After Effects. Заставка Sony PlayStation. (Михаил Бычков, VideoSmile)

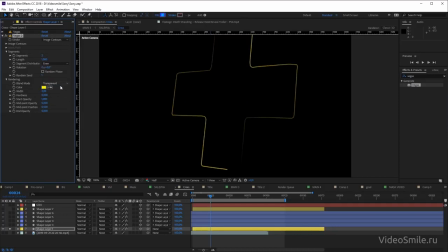Давайте выберем Transparent, чтобы мы видели только линии, потому что, видите, у меня изначально была там какая-то заливка, но заливка меня здесь вообще абсолютно не интересует, то есть только вот эти вот сами движущиеся линии. Ну и, наконец, чтобы все это дело двигалось, у нас с вами есть параметр Rotation, то есть мы его можем заанимировать,
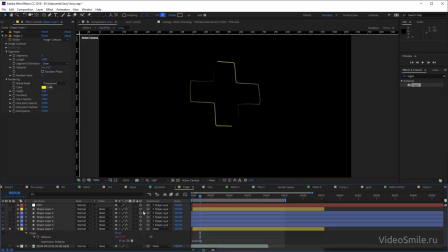ну и я просто на него написал Expression Time, умноженное там на 160, давайте сюда тоже это сделаем, Time, умноженное на 160, чтобы они двигались. То есть вот такая вот анимация.
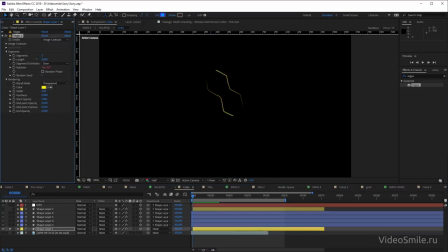Так, дальше можно немножко поиграться с длиной, чтобы они не были на всем протяжении моего объекта. Ну, где-нибудь там, не знаю, 0,65 поставить. Так, Random Face можно нажать. Немножко поиграться с Random Seed, чтобы хаотичности добавить этому движению.
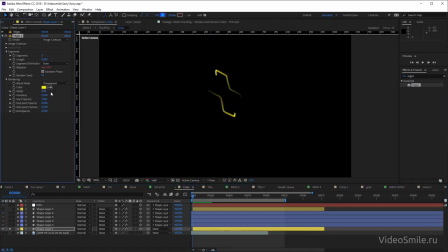И также можно еще заанимировать параметр width, это толщина. То есть, чтобы они, например, появлялись потолще, где-нибудь 4, а в конце уже утоньшались или, наоборот, увеличивались. Потому что, видите, здесь при приближении к камере они утоньшаются.
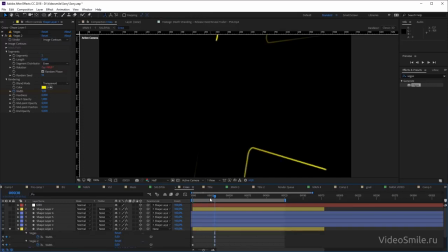Если вы хотите сохранить эту толщину, то можете сделать просто побольше это все дело. Вначале, наоборот, поменьше. Так, ну и дальше поиграться с параметрами Start Opacity, Midpoint Opacity, Midpoint Position. Они все отвечают за расположение вот этого градиента.
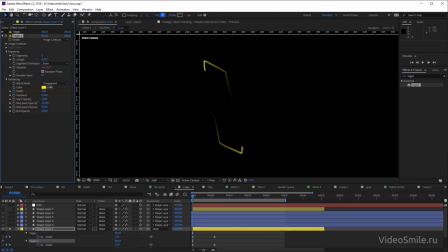То есть это общая прозрачность, это прозрачность вот этого хвоста, это положение, где у вас находится эта точка прозрачности. Ну, в общем, поиграйтесь и придете примерно вот к таким настройкам, как у меня. Можете посмотреть, если кому-то интересно. То есть вот так это все сейчас выглядит.
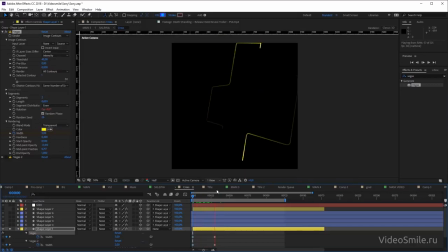Движущиеся две такие линии по контуру объекта. Ну и плюс я накинул такой же эффект на все мои геометрические фигуры, просто я не стал их анимировать, то есть это все статичные фигуры. Теоретически вы могли бы вообще Vegas не использовать, а просто создать одну линию.
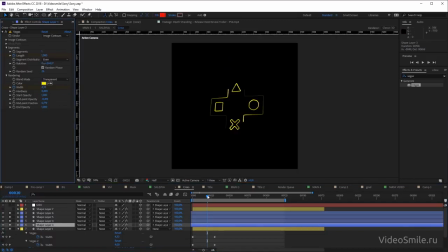Просто у Vegas прикол в том, что он создает такое легкое затухание на контуре этой линии. Ну и дальше просто для, опять же,
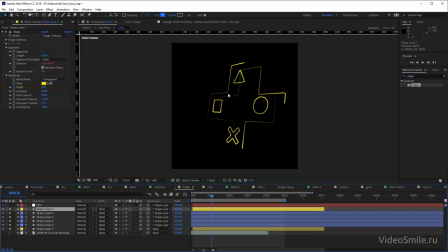небольшого такого декора я добавил еще один слой позади него, который как будто бы делает его объемным. То есть второй такой же слой, да, если без эффекта, сдублировал, чуть-чуть по оси Z сдвинул, и все, они вместе теперь двигаются.
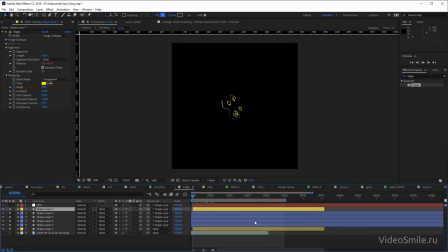То есть видим, здесь опять же ничего сложного нету, простейшая анимация, просто немножко с эффектом Vegas у вас появляется вот эта вот энергетичность в контуре объекта.
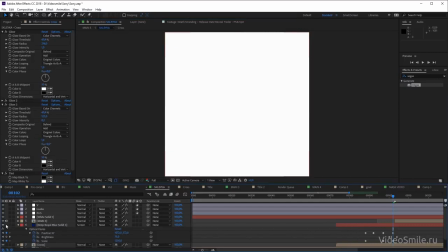Давайте я выйду назад и посмотрим, как мы здесь дальше будем действовать.
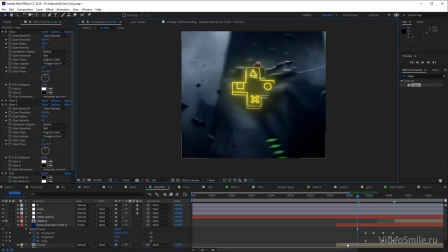Так, надо только чуть-чуть здесь прибраться, а то прям перебор.
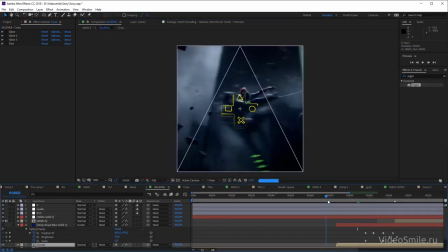Итак, дальше у меня уже после того, как произошел переход на видео, идет какая-то склейка. Ну, в оригинале я использовал кадры из Человека-паука. И потом просто резко появляется, видим, вот этот вот элемент.
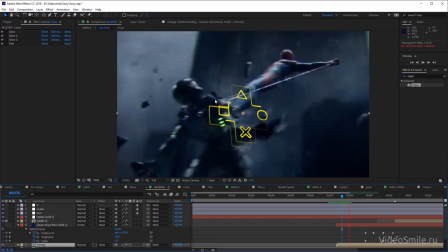Сам по себе он сейчас кажется скучным, не особо вписывается в композицию с видео.
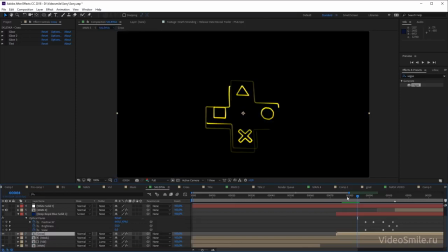Давайте на секунду видео я уберу. Поэтому нам нужно сделать это все повеселее. Чтобы добавить энергетичности, естественно, мы будем использовать эффект Glow. Я его здесь сделал в несколько итераций. То есть первый Glow, он создает такое общее свечение. Вот можете его настройки посмотреть, ничего особо не менял.
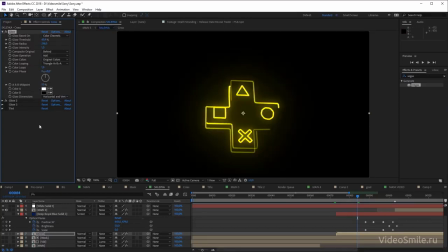Вот второй Glow, типа ярче сделал. И третьим Glow, чтобы прям совсем ярко это было. Прям неон такой яркий. Ну и чуть-чуть тинтом я обесцветил, потому что мне не понравилось то, что он чересчур желтым был. Вот, в принципе, все.